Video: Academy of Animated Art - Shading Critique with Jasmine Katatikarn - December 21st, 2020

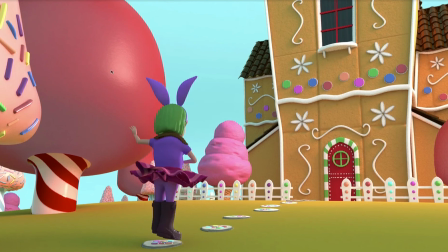[4:05]
And the other thing I was saying about these trees is bring back some of that nice texture. It's falling a little bit flat now. So I'd love that to come back. And as I'm on the subjects of the trees, I love that you modeled these sprinkles out.
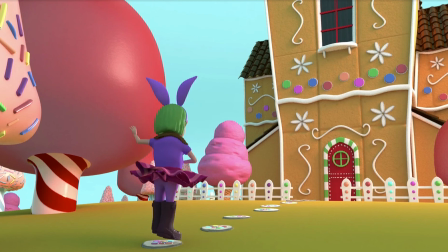[4:22]
Just be careful about intersections like this here. I feel like sinking this in would even work better. Like this I'm not bothered by because it's sunk in, but here I can see like part of it's out, parts in.
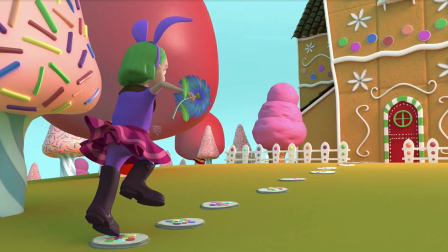[4:36]
And I know I'm nitpicking at this point, but these are like things that you might want to, well, let's watch it as we go.
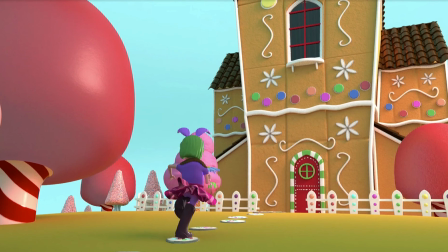[4:44]
So now that I'm staring at it, I see it. So it's just that one really. So just fix that one yellow one right there.
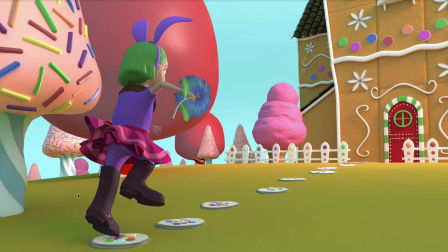[4:51]
And overall, I think this is definitely working better. I think you can I'm looking at it. I feel like I've also lost the texture in here.
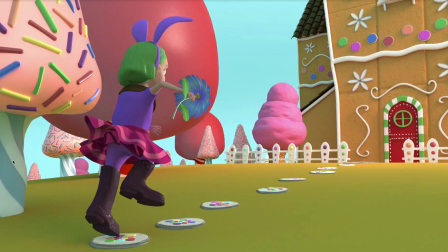[5:07]
I wonder if, I mean, you tell me, is it the displacement? Because I'm seeing it kind of here in the background. I wonder if, since you limited the bump with the displacement, it kind of affected the overall base here. And if that's the case, then I would kind of bring that back and adjust it specifically.
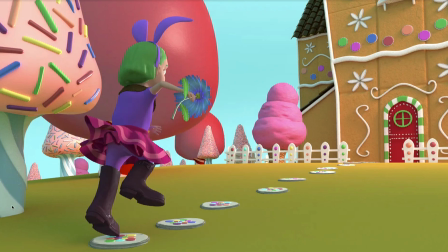[5:26]
I was speaking only to the trunks before, so I would adjust it for that, because now both these are looking a little bit flat. Um, the other thing I'll say is, let's go to the house.
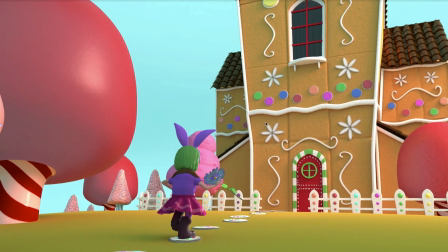[5:40]
You mentioned that, you know, those holes are getting lost, and they're definitely getting lost in there. But I love, you know, you're starting to get the detail. One thing I'll say is, like, I think the graham cracker can go a little bit darker,
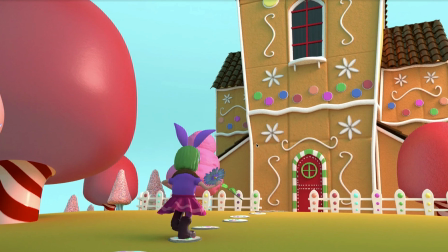[5:56]
um, in color and shade, but also in the cracks. Like, give it some more variation. If you look at your graham cracker reference, you know, it's not just one solid color, right?
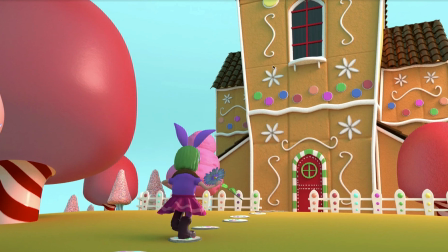[6:11]
You'll have like variation, especially in the cracks, to get that more depth to it. So I would go ahead and add that variation in the color map to really get it in there. And I think you'll see almost instantly you'll get that feel.
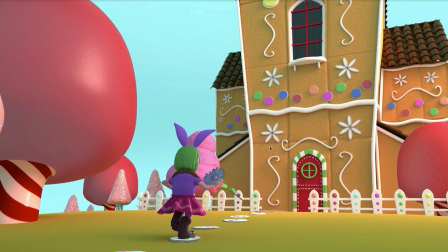[6:28]
And I say to go a little bit darker on the graham cracker, because this is where I'm looking at your shot, and this refers to also the change in her, how you changed her color to, I think it was so she bounces off from, you know, that background tree, which she definitely does now.
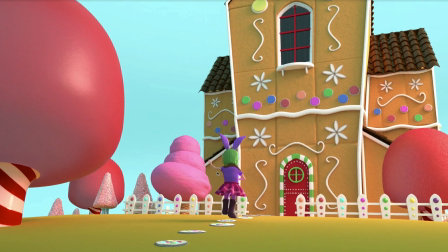[6:48]
But something I want you to think about is your overall color palette. I don't know if you have looked at some kind of style guides at some point in animation. You definitely see, it's almost like interior design when you see a room and you see these color palettes.
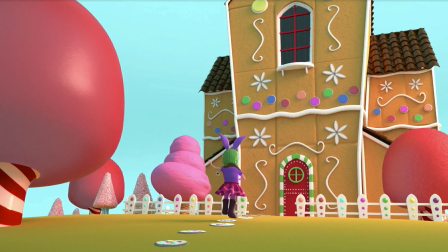[7:07]
You know, they have like color swatches, and that's the guide that they go by to ensure that, you know, the room is all aesthetically cohesive, and it's kind of setting a mood. And that's essentially what you're doing too.
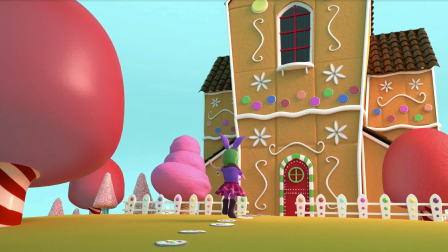[7:22]
And it's also kind of minimizes the amount of colors, so it's more focused and not all over the place. And I feel like here you could start to benefit from that, because this scene is so fun and colorful,
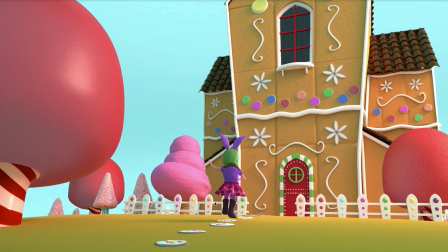[7:37]
but you still want it to be really well designed in the color, right? You don't want to go too far from, like, you don't want to have one like overly saturated versus really desaturated. You want the colors to work well together. And I'm saying this because I feel like, you know, in an effort to
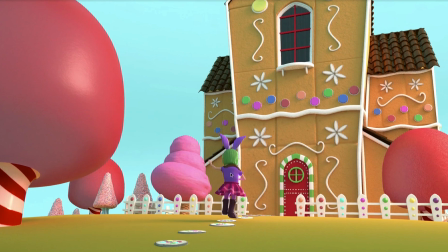[7:57]
detach the character from the background, I feel like the color palette is suffering a little bit. Like, we're getting like too many colors. It's it's like aesthetically going all over the place, and we want to hone it in even more.